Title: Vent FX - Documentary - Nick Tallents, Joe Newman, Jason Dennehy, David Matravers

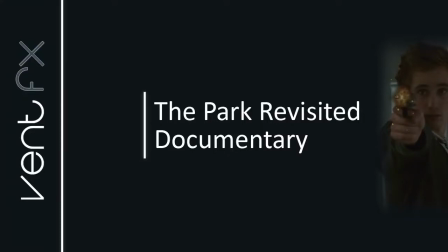This documentary follows Vent Effects in their production of the part revisited.
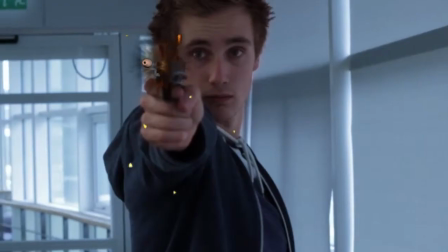Throughout the production, the team faced numerous technical challenges to help create the desired CGI effects. This has been broken down into key effects which have been implemented.
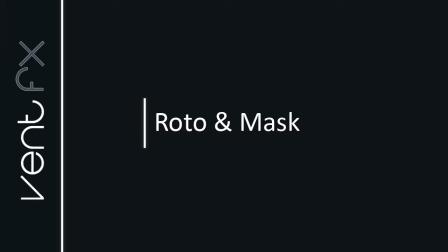Both rotoscoping and masking have been used in numerous scenes, most noticeably here where the main character is running down the corridors.
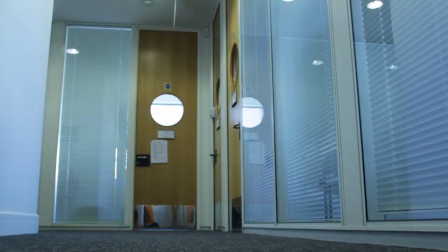The flames needed to pass behind the character to create depth as suggested by Block in 2008.
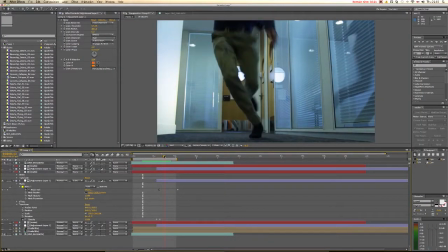In addition, Lanier 2009 recommends using a combination of both masking and rotoscoping techniques.
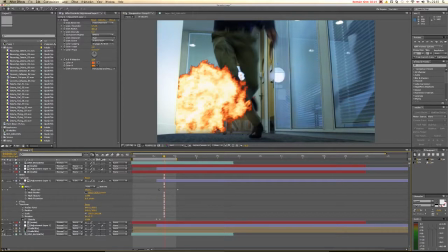Creating masks and using the rotobrush tool allowed us to isolate objects of importance from the background in order to create the depth within the scene. This is complemented by a combination of layer types and blending modes. This offered a result we were extremely pleased with.
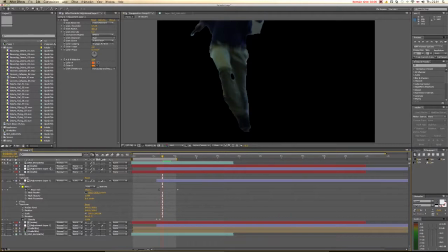However, Christiansen 2010 goes on to emphasize these blending modes are essential to help recreate real-world optics.
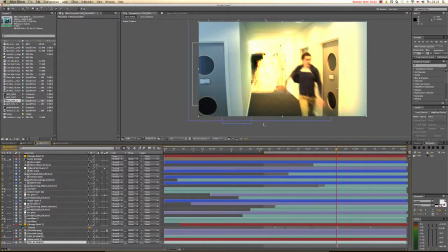In one of the explosion scenes we opted to use Chroma key for a set extension.
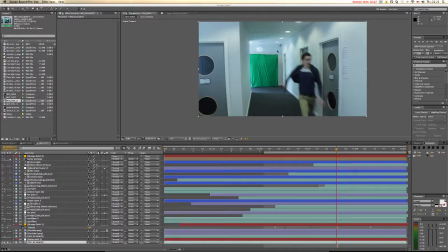This was actually to the detriment of the scene as we were unable to illuminate the screen correctly, which caused difficulty when keying.
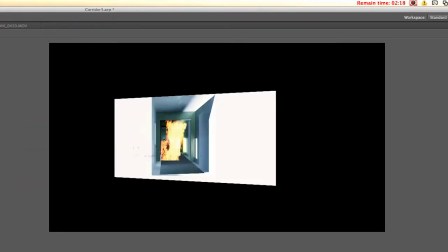In hindsight, rotoscoping would have been a much more efficient technique to use.
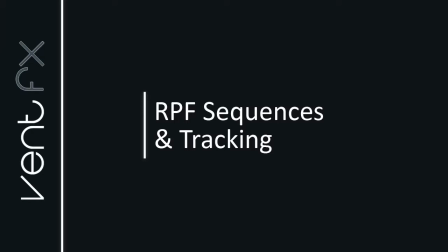Using methods described by Gerhard and Harper 2010, selected elements of the 3D scenes were individually rendered as part of an RPF sequence.
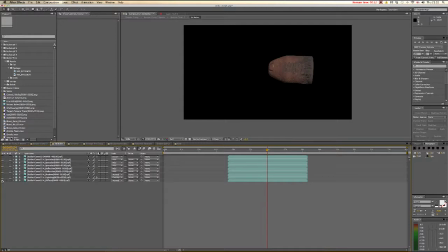This permits the compositor to manipulate these rendered elements, such as lighting or specularity, independently of each other. Wright 2011. This process was used in the bullet scene and the laboratory to achieve a greater sense of realism by controlling these elements. Using multi-pass compositing, we altered the laboratory backplates to bring an overlit 3D scene under control.
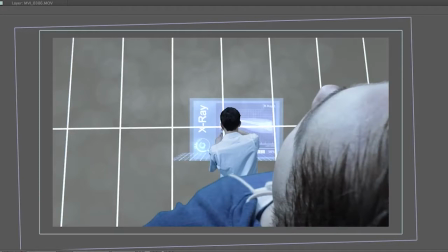An industry example of this process is seen in Ratatouille as discussed by Prince in 2011, where multi-pass rendering was used to adjust the lighting of the food.
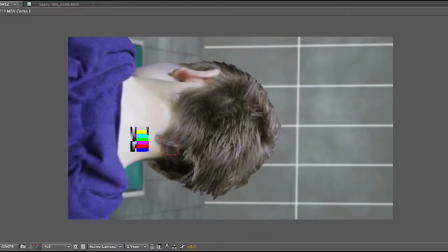Many scenes also required motion tracking, therefore a variety of methods were trialled, such as the Foundry's camera tracker.
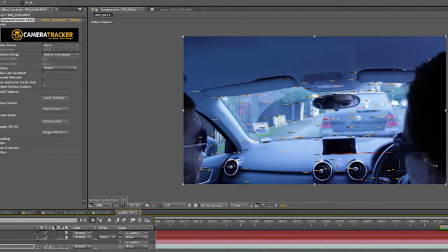However, most useful proved to be Mocha, which provided far superior results. The most problematic scenes to track were the in-car pan and also the skin plugs.
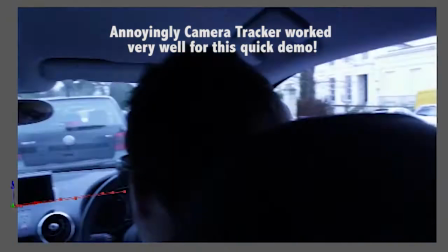Brinkman 2008 indicates there may be a number of reasons that a computer may not be able to accurately track footage, such as motion blur or lighting variation.
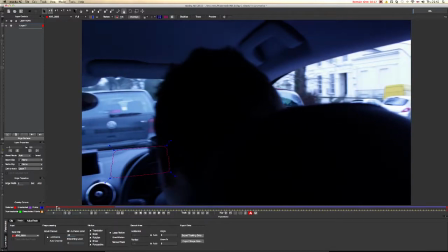Our issues arose from a lack of available tracking locations and could have been overcome by adding tracking points to the skin so the computer can better understand which areas are moving.
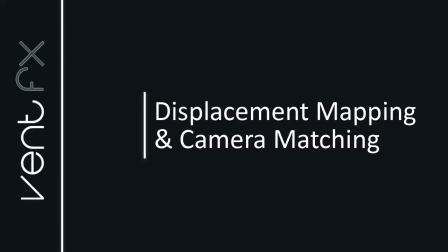Displacement mapping has been used in a variety of ways throughout our video production,
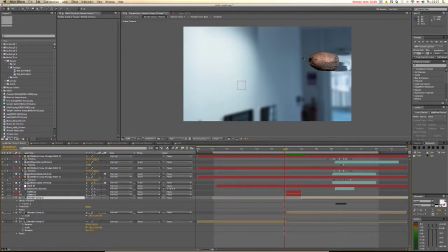in particular in this scene where the trail of the bullet has been created by duplicating it, blurring it, and stretching it to create a path that follows the bullet throughout the sequence.
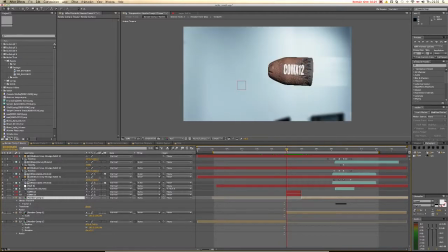May 2007 suggests using this method within this scene to emphasise that the bullet is travelling in slow motion.
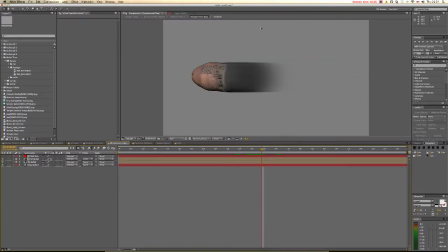A real-world example of how this is used within the industry is during the hit blocks but still wanted.
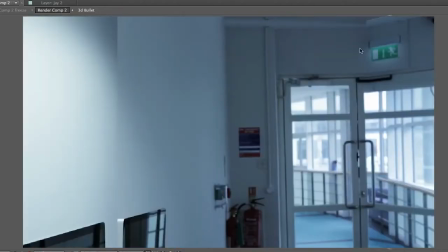To create the background plate of this scene, a number of still images were stitched together to recreate the real-world environment.
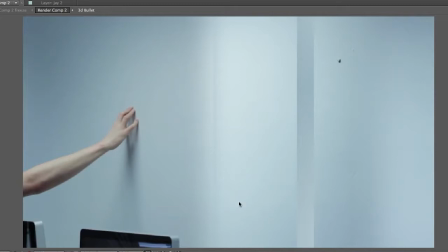We then recreated this within 3ds Max in order to animate the bullet correctly. RPF camera data was extracted from 3ds Max and imported to After Effects, where it was used to control the camera motion. This RPF data had to be used in order to achieve accurate orientation between the camera and the bullet within the After Effects team.
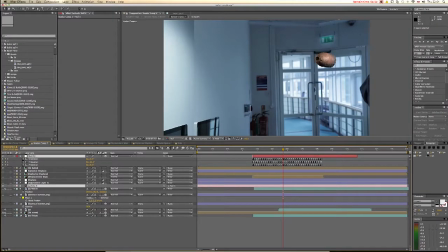This method for replicating a camera movement from 3ds Max to After Effects is recommended by May 2009 as being the most accurate and efficient way of creating a virtual environment. We are extremely pleased with the final result and agree that this method produced the best finish. When bringing the 3D bullet into the 2D world, it has to look as real as possible, and to achieve this it had to be lit using 3 different lights.
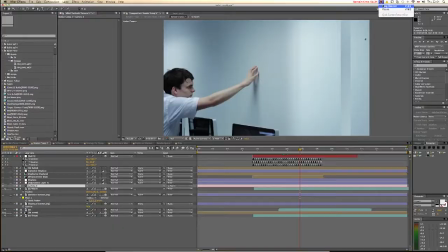This was necessary to keep it consistently lit throughout the 2D scene as suggested by Guy in 2010.
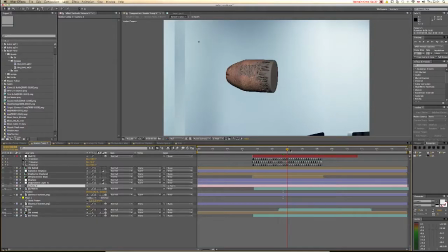The contrast between parts of the bullet that are lit and the parts that are in shadow define its 3D form.
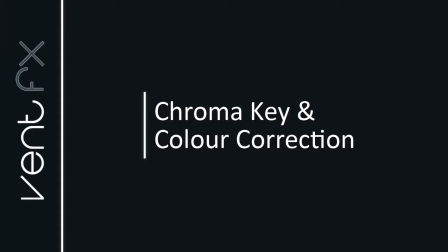Chroma key has been used throughout the video to help produce seamless integration between CGI and video elements. Chroma key was used most notably here, where we removed the background that was covered in the green sheet,
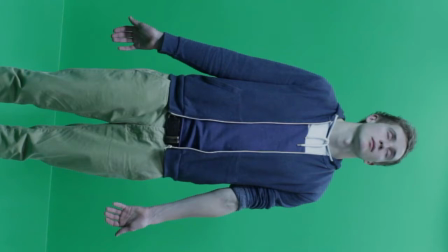as well as here, where the surroundings of the character were removed to enable us to place Joe in an artificially created lab.
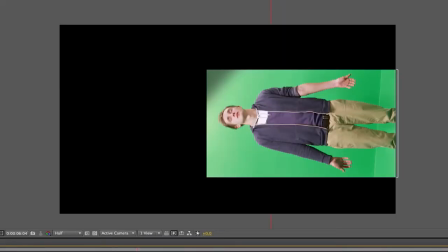The main effects that were used were key light, colour range, and spill suppressor, and creating garbage maps using masks.
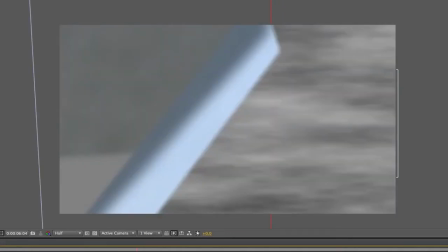Perkins 2009 suggests that there are many techniques to create a professional key, therefore we trialled a variety of methods with different software,
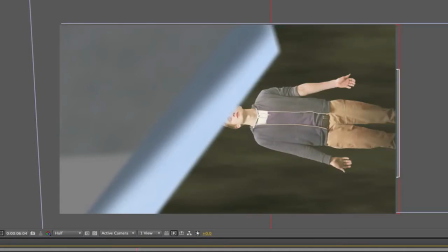such as using Avid's Spectromat on a scene-by-scene basis to produce our finest results.
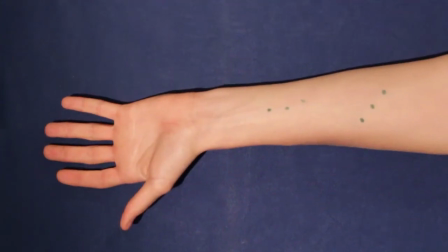Improvements to our keying method would be the use of better quality screen and screen lighting, as well as contrasting tracking indicators.